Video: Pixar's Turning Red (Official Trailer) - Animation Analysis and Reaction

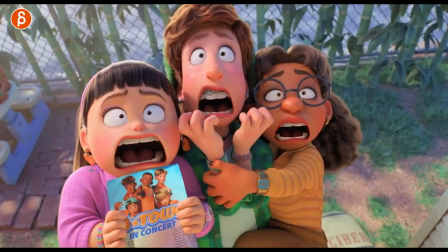[28:35]
Let's watch this again. And you've got your little prop animation. How many frames is this?
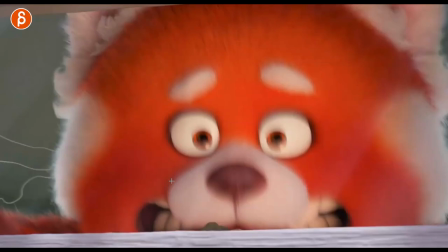[28:41]
I'm going from 2143 to 2158.
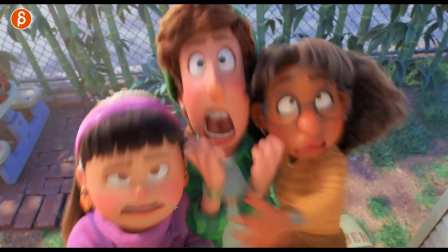[28:47]
It's so tiny. But students, do it. Do it. Keep the shots short.
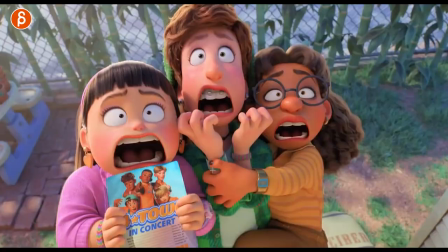[28:52]
At least you can finish it. Same thing here, right? Going back, lots of high-frequency shake.
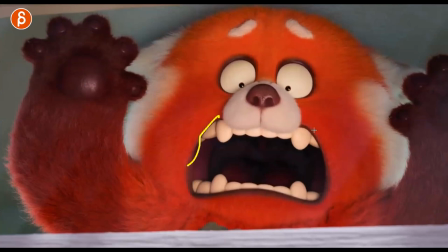[28:58]
It's a little very clean mouth shapes, but you can see the slight changes in that. This was great, too.
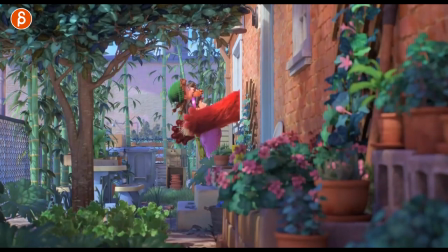[29:04]
I just love this frame in general. All the details there. I love the grabbing and the very clean extension of the hands. Also, no blur on this, so you can really read. Because it's all blurry, blurry, blurry, blurry, blurry. So you have that moment of not. i'm reading this moment and i love that that pull
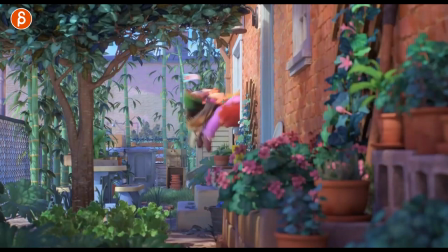[29:22]
look look at this come on head is here legs are there it's great but even that is fun i mean come on watch this it's not long but you can practice something like that in terms of
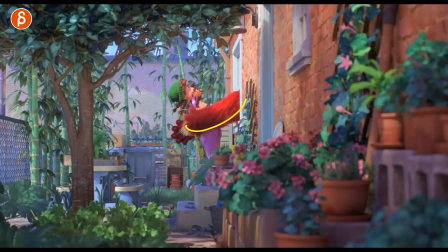[29:36]
the holds like something like this where you hold it over one frame still you got your arcs in there you got the drag maybe like principles in there You can really push the eyeballs coming out of their heads. And a little prop animation that I always love to do. Where is that paper going?
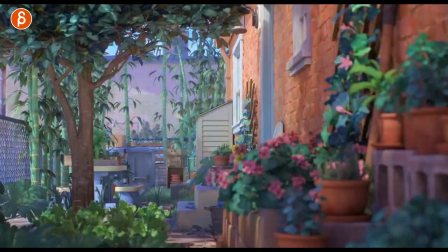[29:56]
Oh, back here. You have even this here moving. Short, but you can still do a lot of awesome stuff.
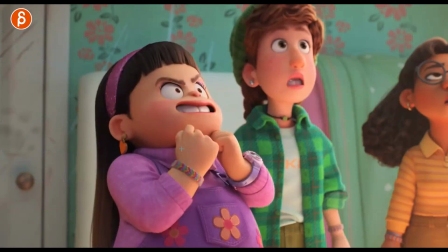[30:02]
Her face. Come on. This is over one frame too, from here to here.
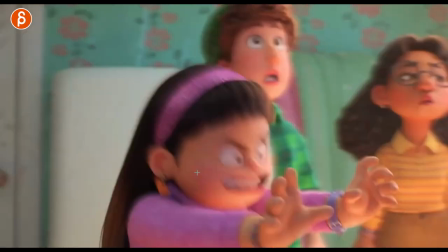[30:09]
It's great. How does this look in real time? Look at that. She really goes for it.
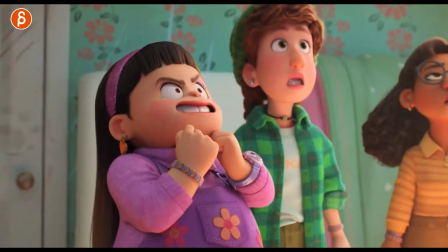[30:15]
Again, something else that you can practice. You can have whatever. Replicate this or do something else. Okay, how far can I go in terms of shape changes, pose changes over one frame?
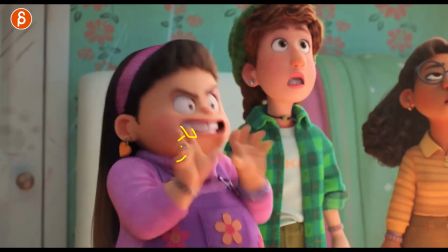[30:25]
I still love that pose even though it's just one frame. These are closer together than these.
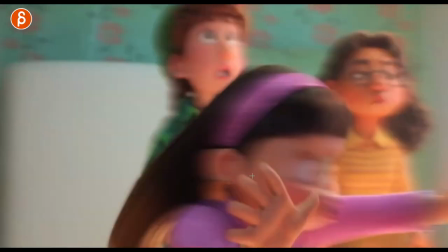[30:31]
Every frame is really thought about in terms of hand posing. You can still see also with the lighting.
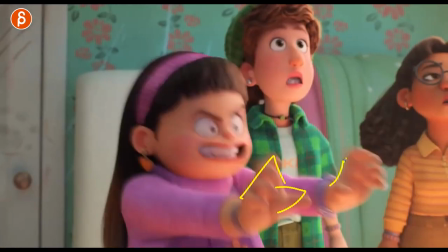[30:37]
But it still reads. All the hands are still clearly readable, all those poses.
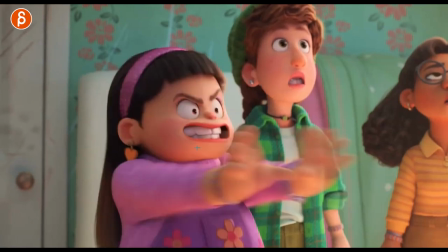[30:44]
but that would be a great practice shot too as for someone that goes into an action how far can you go in terms of one frame changes there
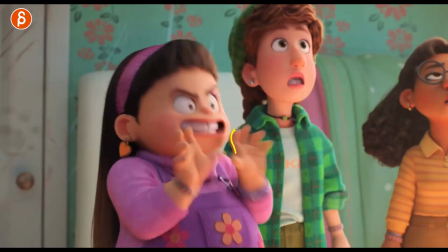[30:54]
it's interesting too how this shape here if i put uh my onion skinning on oh stop and go so you got this here and then bam the other
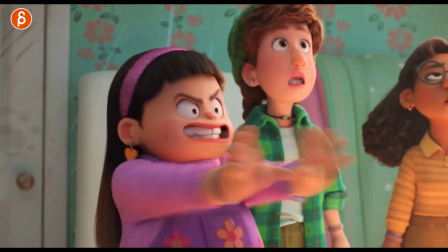[31:04]
hand is almost there but not really so even though it's subtle it almost feels like it's the same you still have a little bit of a change and this hand being slightly to the right so careful about strobing like
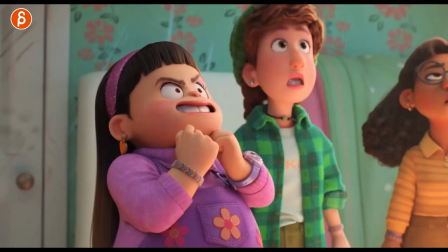[31:17]
this is so fast it doesn't really matter you mean like that's it's not that this is to me more like if you have a bouncing ball i don't know i'm going straight from character to bouncing ball but if your ball is here and it lands and it goes up in the same position same height and you're over one frame it just gives you that weird strobing
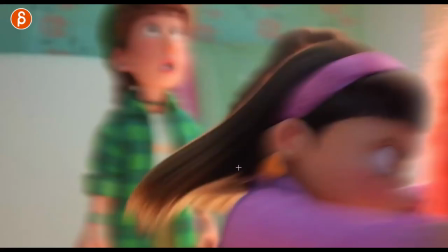[31:36]
feel i don't just made me think of that totally totally and a side there.
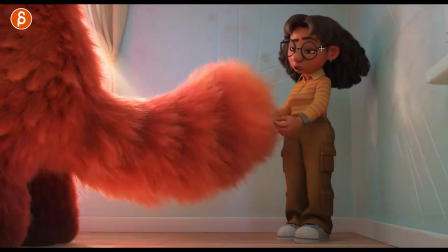[31:41]
I love this. Half lids. Cute outfit though.
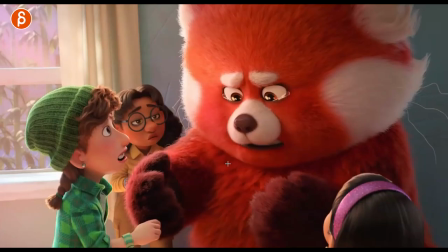[31:47]
I know. There's just something about all of this here. The trail, the characters.
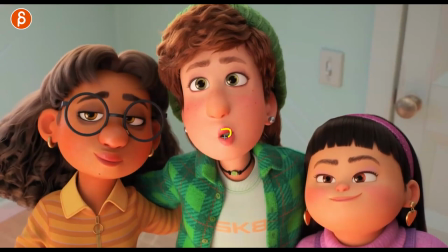[31:53]
You can go back into your mouth shapes, right? There's a lot of all into like a lot of different O shapes there. Half lids.
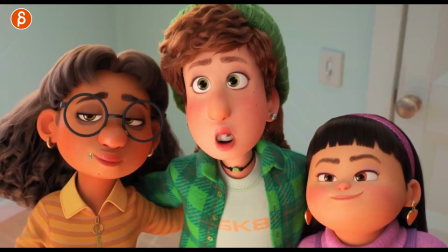[32:07]
But still, look at this one. You have still a slight move in those shapes. go frame by frame.
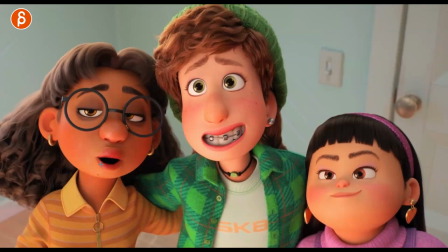[32:14]
And you can see even on this change, it goes up a bit for the anticipation into the down. But those corners do all have arcs. Let's go back here. Definitely a lot of one frame locks on jaws in this trailer.
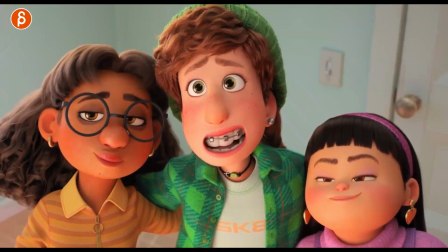[32:33]
It's usually what I would tell my students to avoid. But here's a good example of how it still works. Because you want that accent of girl.